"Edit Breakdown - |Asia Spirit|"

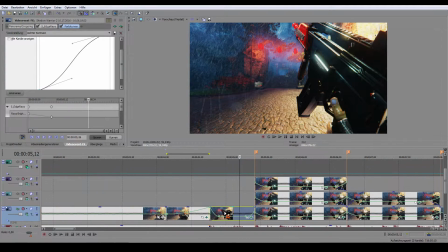274s
I just wanted to have the original footage with a bit more contrast, with a bit more color variety, if you will.
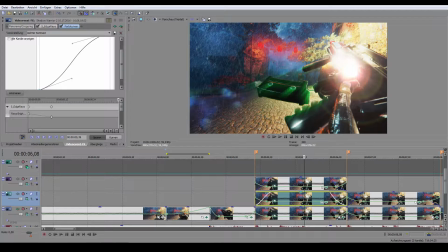283s
So let's get to the next effect.
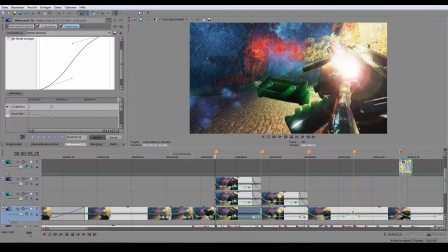285s
Whenever there was effect, I made some cuts, so the effect is only there, only calculated when I need it. So I saved some render time, which is always neat.
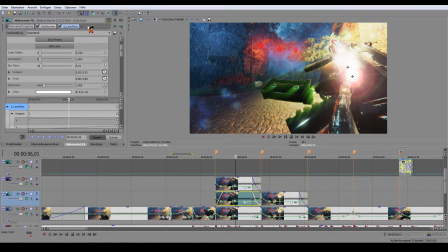297s
What I did here was I used the Sapphire lens flare.
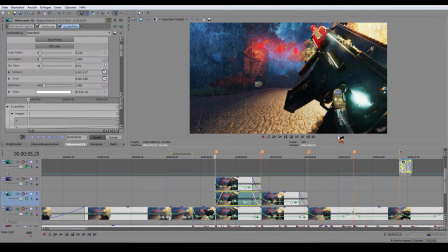304s
I animated both hotspot and pivot. So as you can see, it is moving over the G36. What I just simply did was took both points and changed their position from beginning to end.
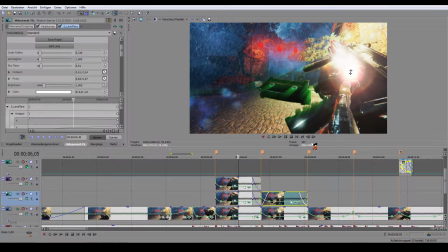321s
And to have a smooth transition between the shots, I just applied fading in and fading out here. So it's not just cut away, but it's like a transition.
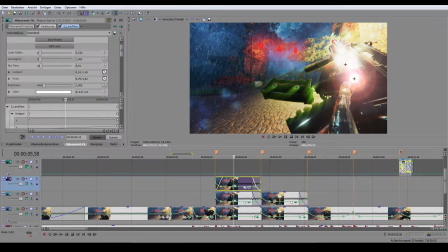337s
And let's come to my absolutely favorite effect to use for reload edit. Put the magazine into spotlight. I absolutely love that. So what I did here, I used the cookie cutter.
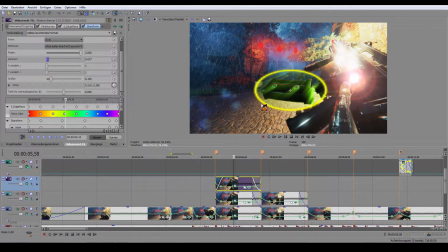355s
If I go to cookie cutter, activate the border, you can see that I tried to track the magazine. So I animated the center point here. Again, I pressed the animate button, this clock right here,
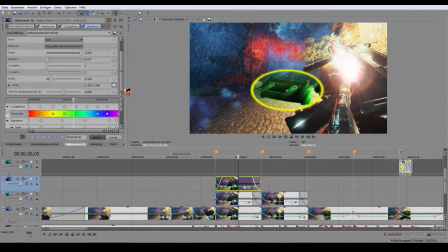371s
set some keyframes for all the movement here, so it is moving along the magazine. When I turn off the border and
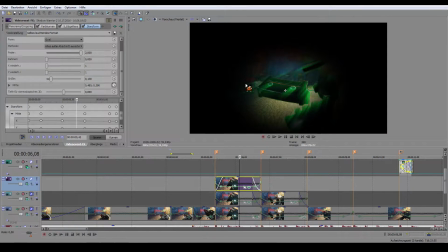384s
deactivate the other tracks, you can actually see this is the magazine masked out. Of course, it is not as accurate and precise as a real mask, but it works for the sake of the effects, and it is very easy and fast to make.
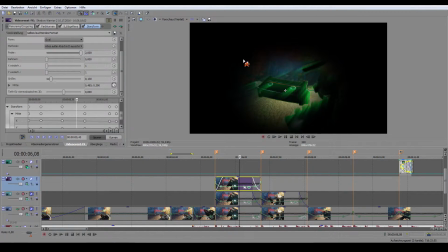399s
And also put the feather all the way up, so you don't get any pixelation, and yeah, if you haven't worked well that precise, you don't notice it as fast. So let's turn everything back on.
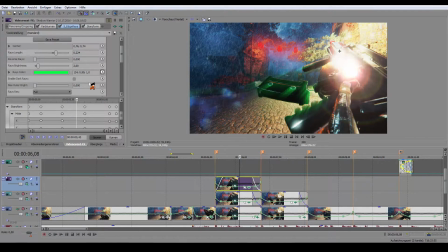417s
What I did next was applied the SHA's Race plugin again under the cookie cutter. And what I did here, at first the spotlight point, so where the light is coming from,
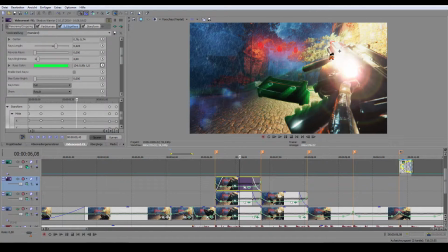433s
is set onto the light reflection of the weapon, so it looks like the weapon is shining onto the magazine. And what I did next was animate the colors. So as you can see here, I have this color transition, and yeah, it's just changing the color.
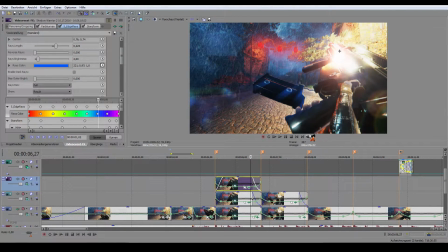452s
I absolutely love this effect for some reason, and yeah, this is how I make it. You can also use some other effects with that, as I show you guys here,
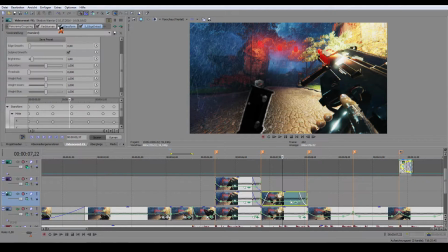464s
where I did the exact same thing with the cookie cutter again, and then I applied the edge detect effect. This makes a little border around your edges, and I thought that looks actually pretty nice.
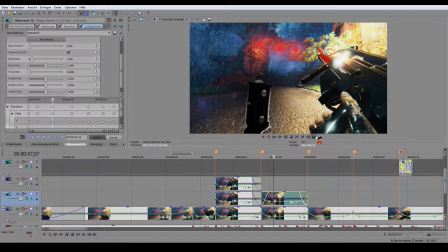480s
Puts the magazine into spotlight, and yeah, that's it.
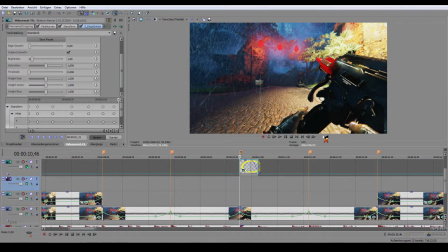484s
Moving on, we have this effect where it's like a shockwave as soon as Lo Wang puts in the magazine into the weapon with some strength. I wanted to imply that you really have to slap that magazine into the mag well, so I made the shockwave.
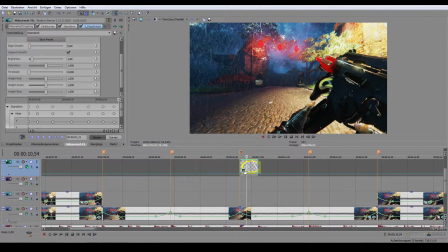503s
What I did here, I used the media generators, got to color gradient, choose the circle here, applied that, got a mask where I cut it in half.